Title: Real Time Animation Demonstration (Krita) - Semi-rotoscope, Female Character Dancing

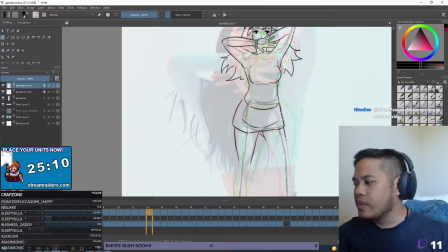So it's really a quantity thing to get your lines to be quality. Like, even though I'm not saying you can just only grind out drawing and then suddenly be good without any study, but for the most part, me, I feel like I've studied a lot of anatomy, but I'm not really the best at executing how it should look.
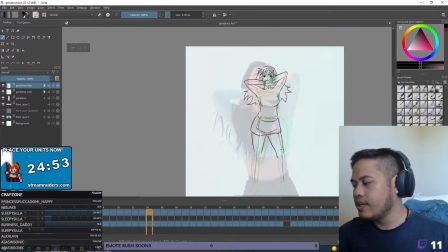So yeah. So I'm gonna be grinding this out really. Legs, arms. So my goal was first to get the head in all the frames. So let's actually work on the arms now.
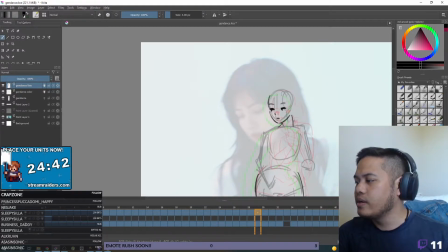So shoulders, arms, torso, and down. It looks like the shoulders are a bit wide here.
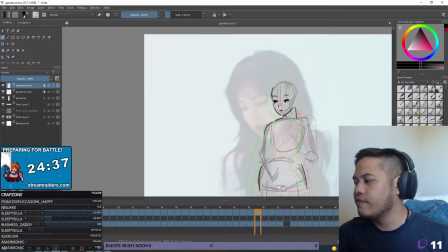So even if my sketch is a little bit off, I will often like correct it after I do the line art. So when I animate, I usually only do 2 passes. I do the sketch and straight into the line art.
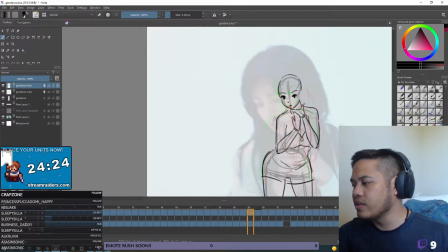Some people do a tie down first before cleaning up into the line art, and I feel like that does produce a better result. but I do want to get these done more quickly, and I feel like for the purpose, the intention of this commission, just having a line art that's a bit messy,
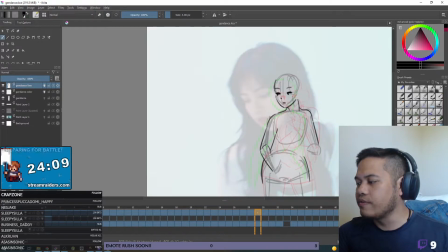with broken outlines is probably still fine, because you get the movement of the dance down. And so I am animating at, this is actually 8 frames per second. Um, I feel like if considering the amount of dancing I need to, I guess rotoscope is what I'll say, even though it's not a true rotoscope.
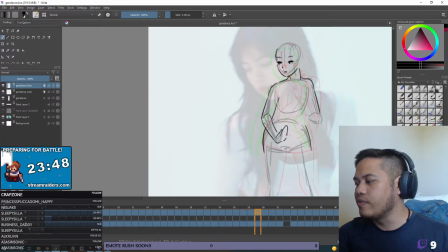If I were to animate it at 12 or 24 FPS, and the original video was at like 20, either it was either 25 or 30 FPS.
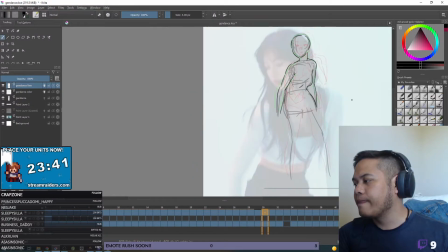Um, yeah.
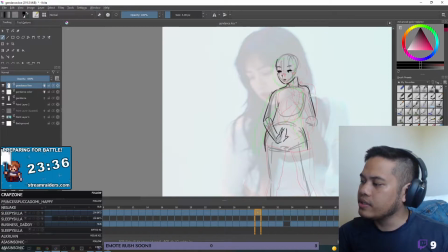So this line right here, I do want to add a bit of a smear here because she moves quickly down. So I can just kind of extend this hand like that.
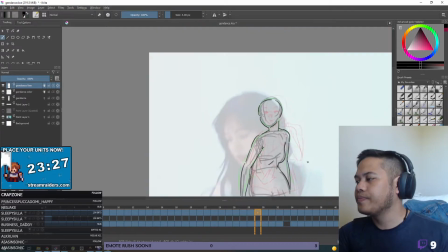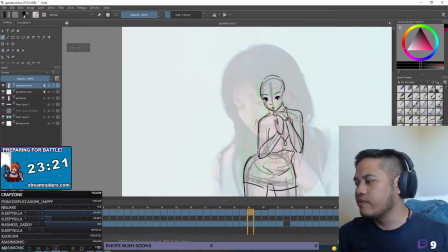And you get the flow of like switching frames back and forth usually when with more experience animating too.
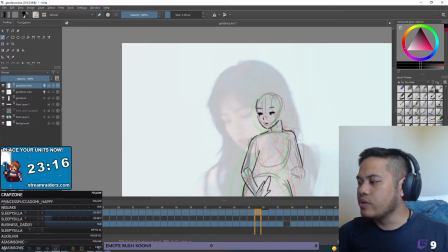It's kind of like those old videos of animators. I don't know if I'm showing my age here, but on Disney Channel, Cartoon Network, they would often show footage of the animators working on these things, and they would be using their hand to flip the paper back and forth,
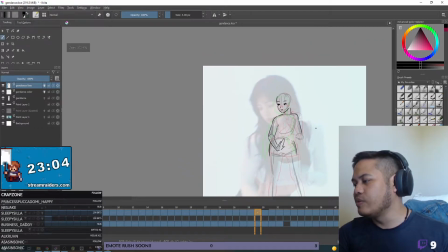usually their left hand. And it's pretty much the same deal as what I'm doing now.
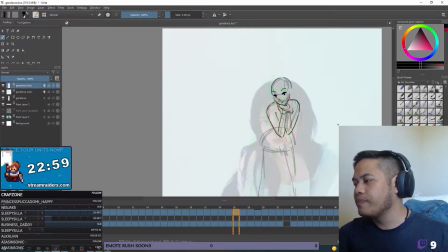I'm using my left hand to press the hotkeys to move the frames back and forth, to check out the movement, and I'm using my right hand to draw.
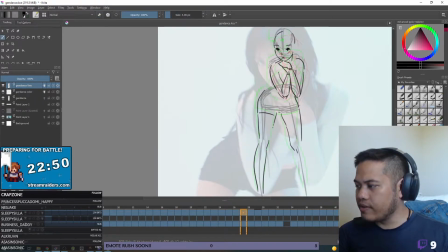So a lot of these drawings on the legs and arms,
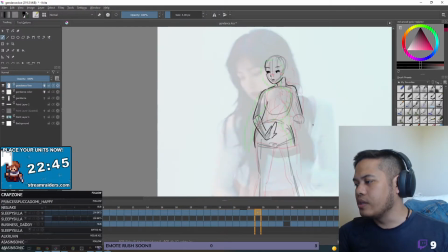I try not to refer too much to the onion skins and the frames that are before and after. I try rather to guide the anatomy toward where the sketch is moving.
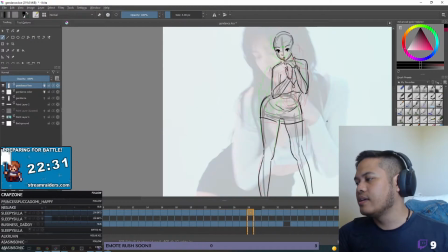So I can see the sketch, it kind of acts as a skeleton. And you can see this is kind of the bone of the leg here.
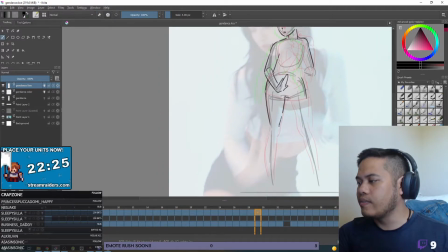And I just try to follow it and try to like use educated guesses on where the anatomy might fall.
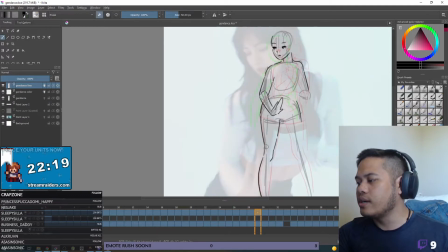And it usually is quite similar to where the onion skins are anyway. But I feel like that's better.
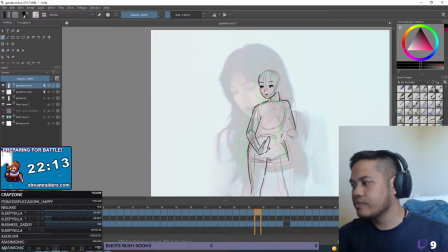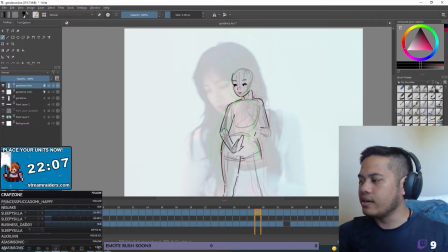So here I am now looking at this. I'm looking at the back reference to see where exactly is the hand positioned.
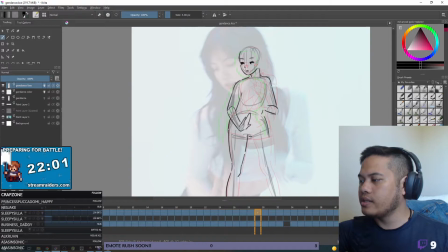It looks like her hand is kind of blurred out because she is moving quickly.
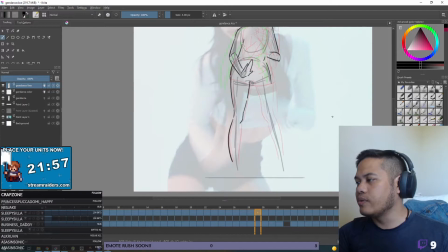But if I look, she's moving quickly, her hand down, so it does get sort of blurred here,
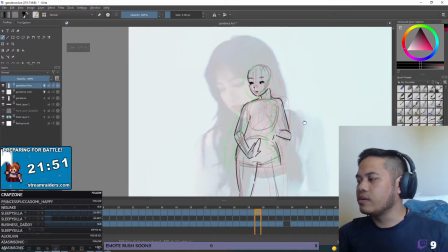almost as if the original has a smear frame.
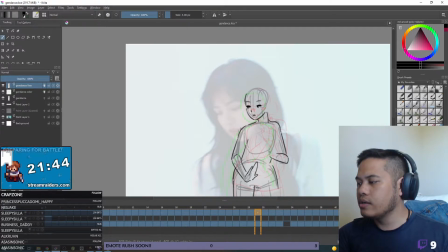So I will kind of draw like a smeared hand right here. And of course, this is only visible for 1 frame, so it doesn't have to be perfect.
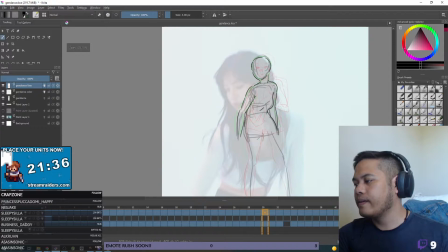And then right here. So let me find her legs now.
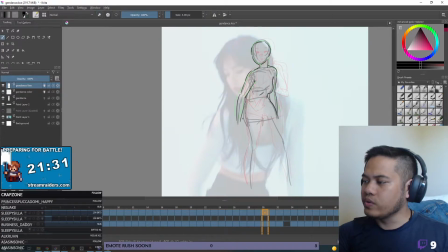It's almost as if I like to use the word discover. I'm like discovering her legs.
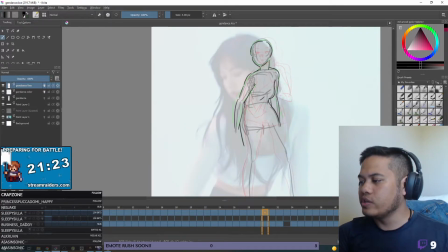And like I said, guys, I am streaming on Twitch right now, so you will be able to see the chat if they kind of feel like chiming in with something. I'm not really listening to the chat right now though because I am recording this video for YouTube.
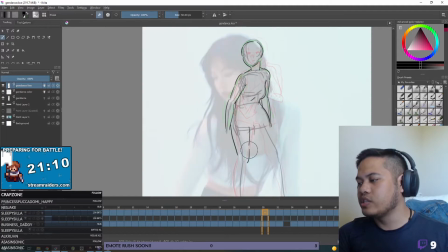But yeah, I'm trying to just basically discover where the legs are.